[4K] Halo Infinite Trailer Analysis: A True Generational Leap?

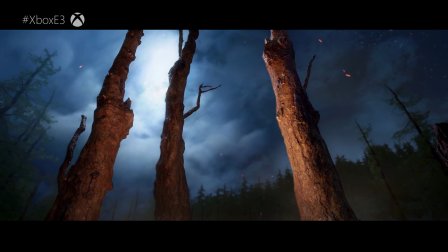Without specific word from the developer there's no specific confirmation for this, but the look here is highly reminiscent of photogrammetry,
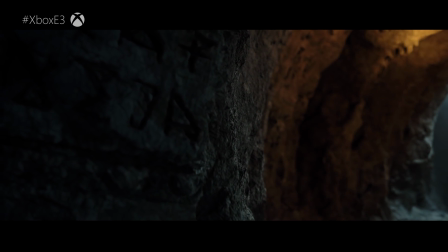a technique that gives a remarkably realistic approximation of the look of materials and how they interact with light.
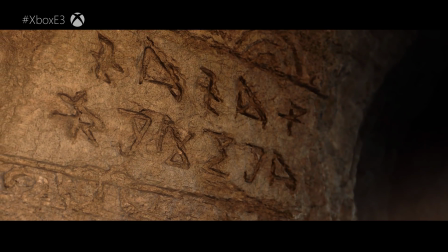I also really like the composition work here in terms of how the virtual camera is focused,
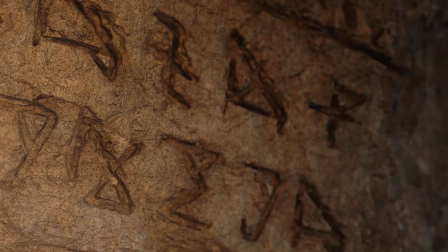emphasizing the part of the shot where the developer wants our attention.
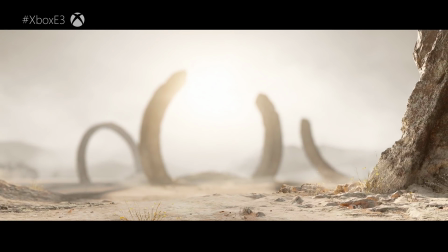There's a spectacular shift in focus on the next shot which again highlights extreme detail and again the emphasis in volumetrics,
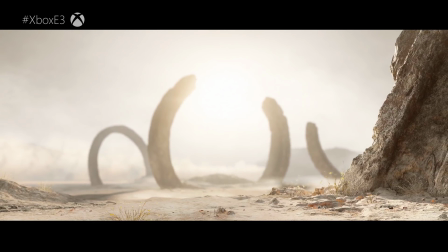this time on the dust cloud.
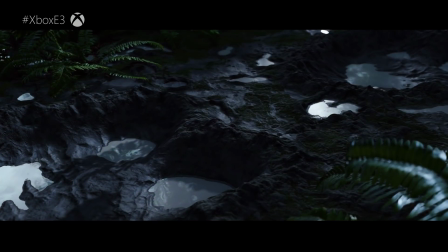343's emphasis on detail continues with this beautiful panning shot, showing puddles collecting in divots of mud,
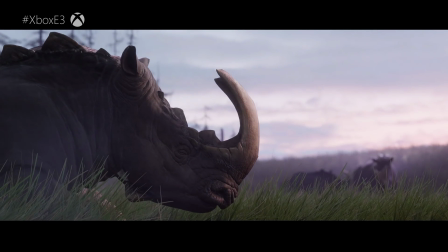again managing to reflect the environments before we move on to this shot of the stampeding double horned rhinos.
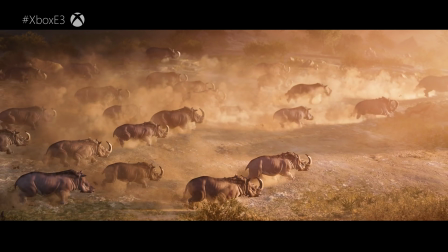Again, another emphasis on volumetric dust effects, not to mention the sheer amount of beasts on screen.
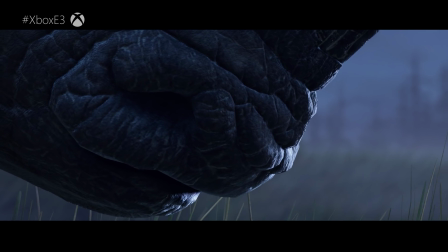Just before that we get a close up of the Rhino Hide here, giving us an idea of just how detailed the core models and textures actually are. The sheer amount of entities possible is also shown in the final shot before the focus shifts to the Master Chief's helmet.
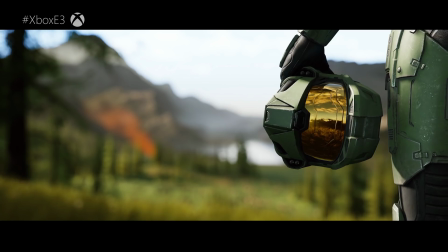Beyond that, the demo pushes on to show the established technologies that we've already covered, presented in different ways.
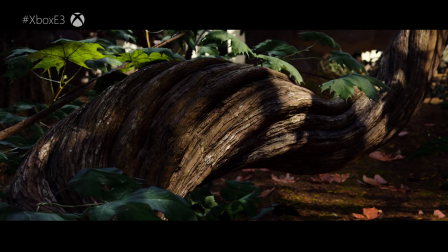This knotty tree trunk is highly rich in detail,
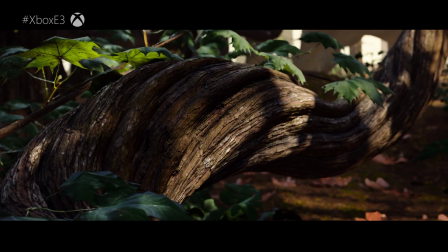accompanied by lit dust particles and placed exquisitely within the scene with that lighting technology. So yeah, lighting, texture detail, water, water always a crucial focus in any Halo game.
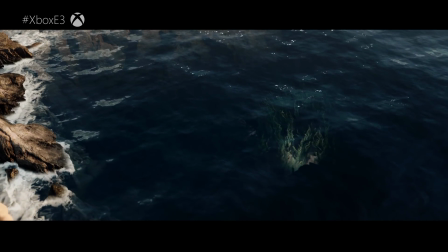It just looks beautiful here with the shot ending with the hint that maybe we'll get some underwater missions in Halo Infinite.
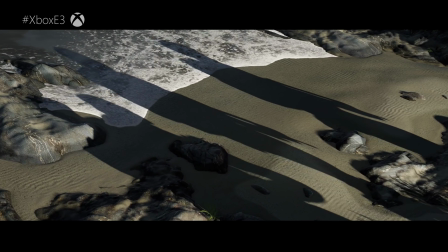Waves breaking on the shore here also show us what the water tech is capable of. Again there's the emphasis on high frequency detail on the sand there.
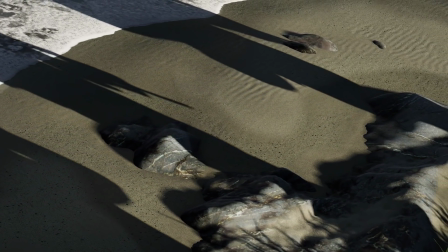I've got to admit I'm curious to see if shadow quality remains this high in the final shipping game.
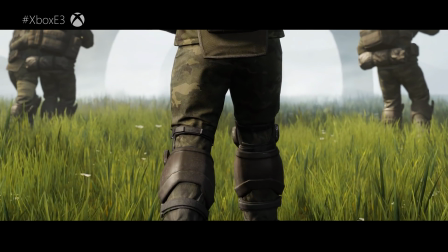Reaching the closing moments of the trailer 343 indulges us with a look at their grass and foliage tech, again from both short and long distance.
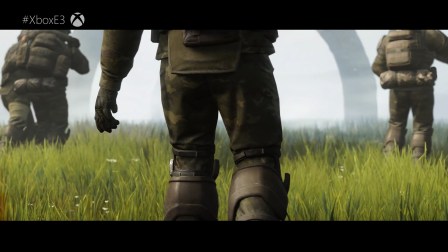What's interesting in this shot is the temporal stability in the grass,
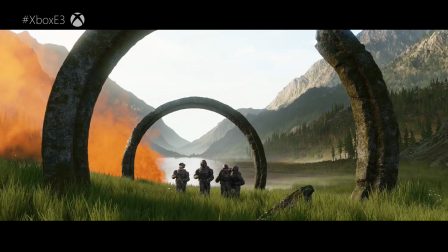the lack of flicker in movement effectively when the high contrast edges on the rings there, well they are noticeably shimmering. There is touch of aliasing in this demo then when 343 could have easily super sampled it away. The presentation is hugely impressive but it's not flawless and that's actually a good thing in terms of authenticity. So what's the takeaway then? First of all the quality, the fidelity here, it's like nothing we've seen from a Halo game before.
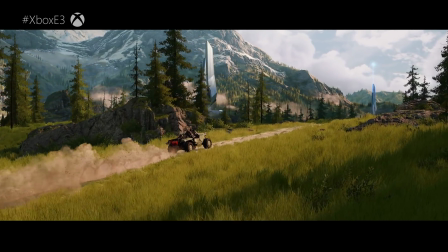I think we're going to be retaining the wide open combat areas that the series is famous for,
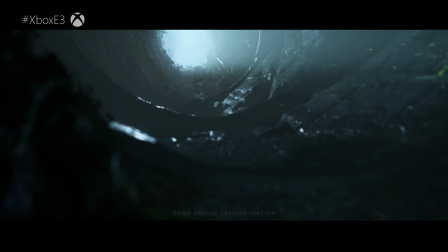but we'll be seeing a huge upgrade in terms of lighting, volumetrics and in how dynamic the environments can be. So what we're seeing here does kind of hint at a time-of-day mechanic. Then there's the showcase we have for the amount of entities the engine is capable of handling. I mean it's really impressive. And yeah, what if that was applied to combat. Nice, right? I guess my only concern is about whether this trailer over promises and the
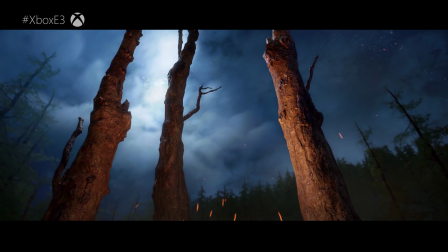extent to which the technology here will work on Xbox One X and more pointedly the S. Oh and another thing as you might have noticed everything rendered here is delivered at 60 frames per second in line with Halo 5
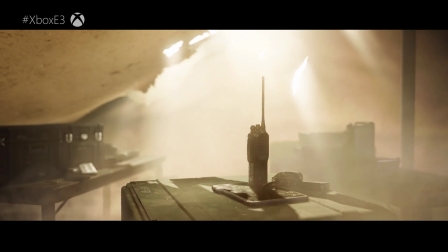and yes this is a native 4k resolution or potentially higher. So was this done for the purposes of Microsoft's presentation or is it actually the target for the game? If this is a cross-generational title will the existing machines drop down to 30?
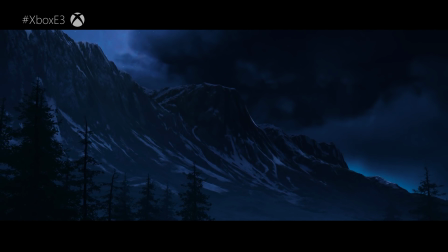Obviously it's early days but I kind of want to know.